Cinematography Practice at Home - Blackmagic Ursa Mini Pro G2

people? So right now we are in my guest room in my house right here.
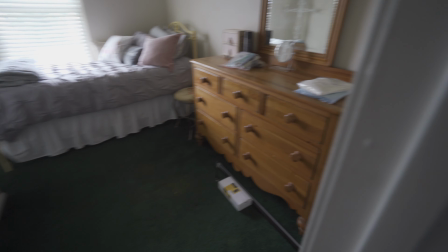A little tour, guest room, nothing crazy.
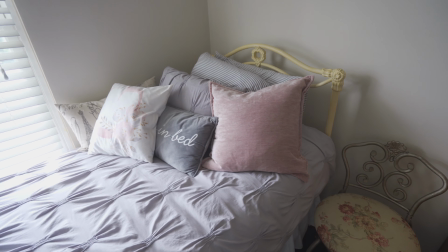Some of my sister's stuff here. So the first thing we're doing is natural lighting. I'm not going to be adding anything exterior, just to kind of set the scene, what it looks like before I add anything. And then from there we're going to progressively just add things or subtract things, kind of depending on the mood or the feel really of the scene I'm going for. So yeah, let's get right to that.
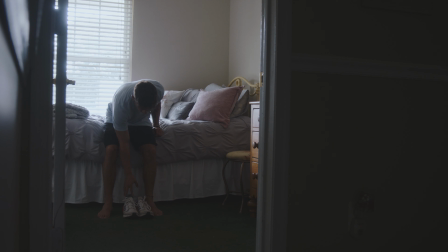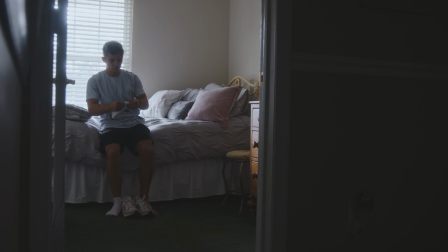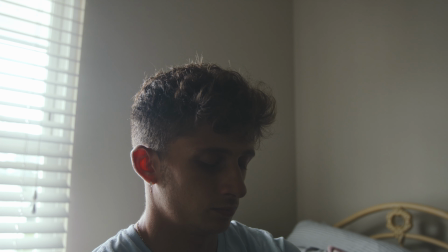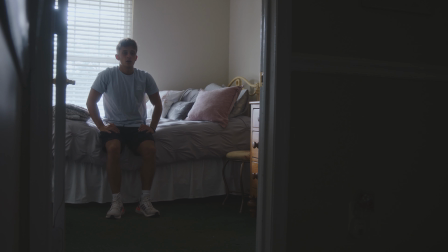Alright, so we just shot the first scene, no lighting, just all natural, and the scene pretty much is just me sitting on the corner or the edge of my bed, getting my running shoes on, getting ready to go for a jog. I didn't want to do the kind of cliche laying on the bed near the window lighting. I thought that was kind of easy, so kind of wanted to challenge myself with my face facing away from the window, just so I can kind of figure out a way to best light my face in a circumstance where the backlighting is the predominant source. So next I'm going to start adding a few things, and then we're just going to move from there. Alright, so the first step, the thing that I kind of wanted to really try is I got these kind of blue window shears here. I'm going to add around the light, and then I'm going to add the blinds over it. This should kind of give it a really kind of cool feeling. I'm interested to try it and see how that looks, so that's coming up next. Now let's turn on the lamp. This is going to be kind of used as a general practical here, and I am going to kind of use that as a kind of a key source for my face, so I can add another kind of warmer light over here,
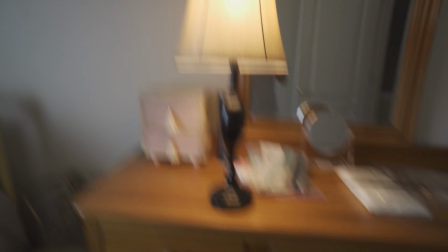and that kind of, the lamp right here kind of motivates it. So that is going to be the next step, to kind of motivate a light right onto my face right here. Alright, so I just rigged up this quasar tube right here. It's bicolor.
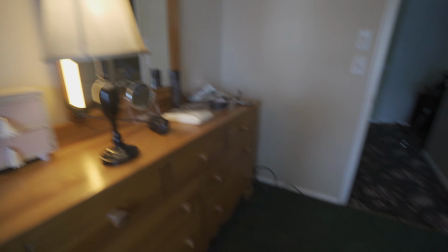I'm using it to motivate the lamp right here as a key light on my face, so when I'm sitting here it's kind of coming off from a side angle.
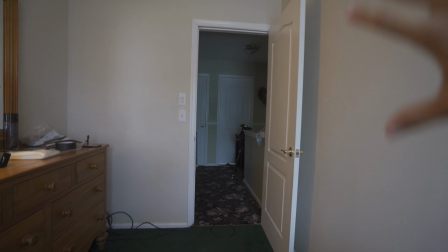I'm probably going to add some sort of negative fill right here to kind of create a bit more of a dramatic shadow side.
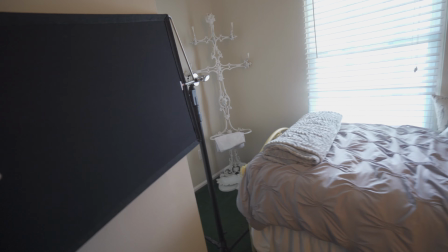Alright, so next I added a negative fill right here on a C-stand, kind of hidden behind the door right here so you can't really see it. That's just going to add a little bit more of a contrast on the left side or the right side of my face here, where normally it'd be kind of bouncing off of this wall,
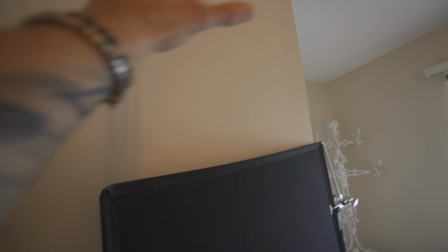but even though I don't have a big huge negative fill piece here, it's just enough where my face is kind of right here.
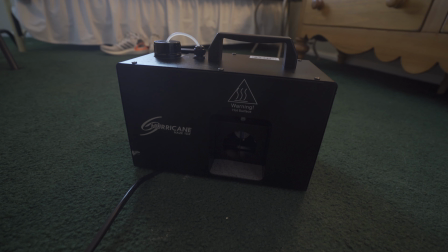It's kind of even, so we're going to create that shadow side. So far I'm pretty happy with this. The next thing I'm going to do is add a bit of haze, and the haze machine that I'm going to be using is the Hurricane 1DX. It has a warm-up time of about 2 minutes.
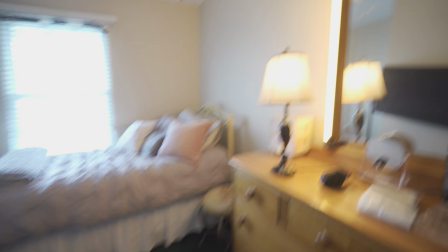It's a great little piece of gear just to travel around with, and it's completely water-based, so that is the next thing I'm going to do to kind of add an atmosphere to the room here. Alright, so everything's going pretty well. I'm kind of going for this kind of morning, going for a run type of vibe, nothing too dark.
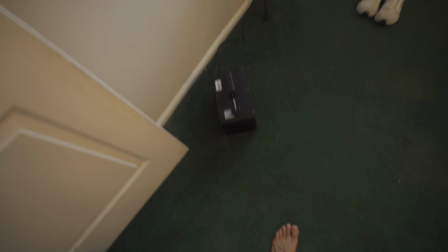Just waiting for the haze machine to start warming up. Other than that though, I think I'm pretty satisfied with the way this looks, and then if I need to adjust anything afterwards, maybe I'll add some things or subtract some things.
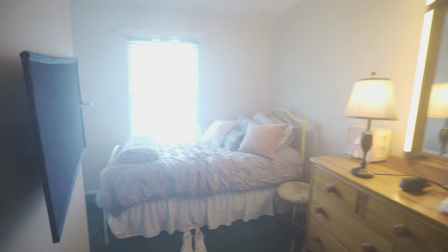Alright, so the haze is in. It's kind of looking pretty cool. Not sure if you could even see it, but it is, trust me.
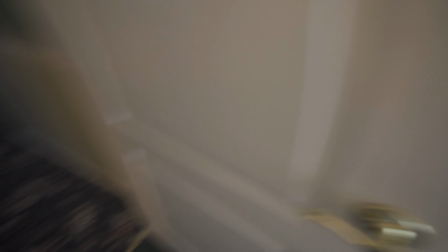So now let's film the scene.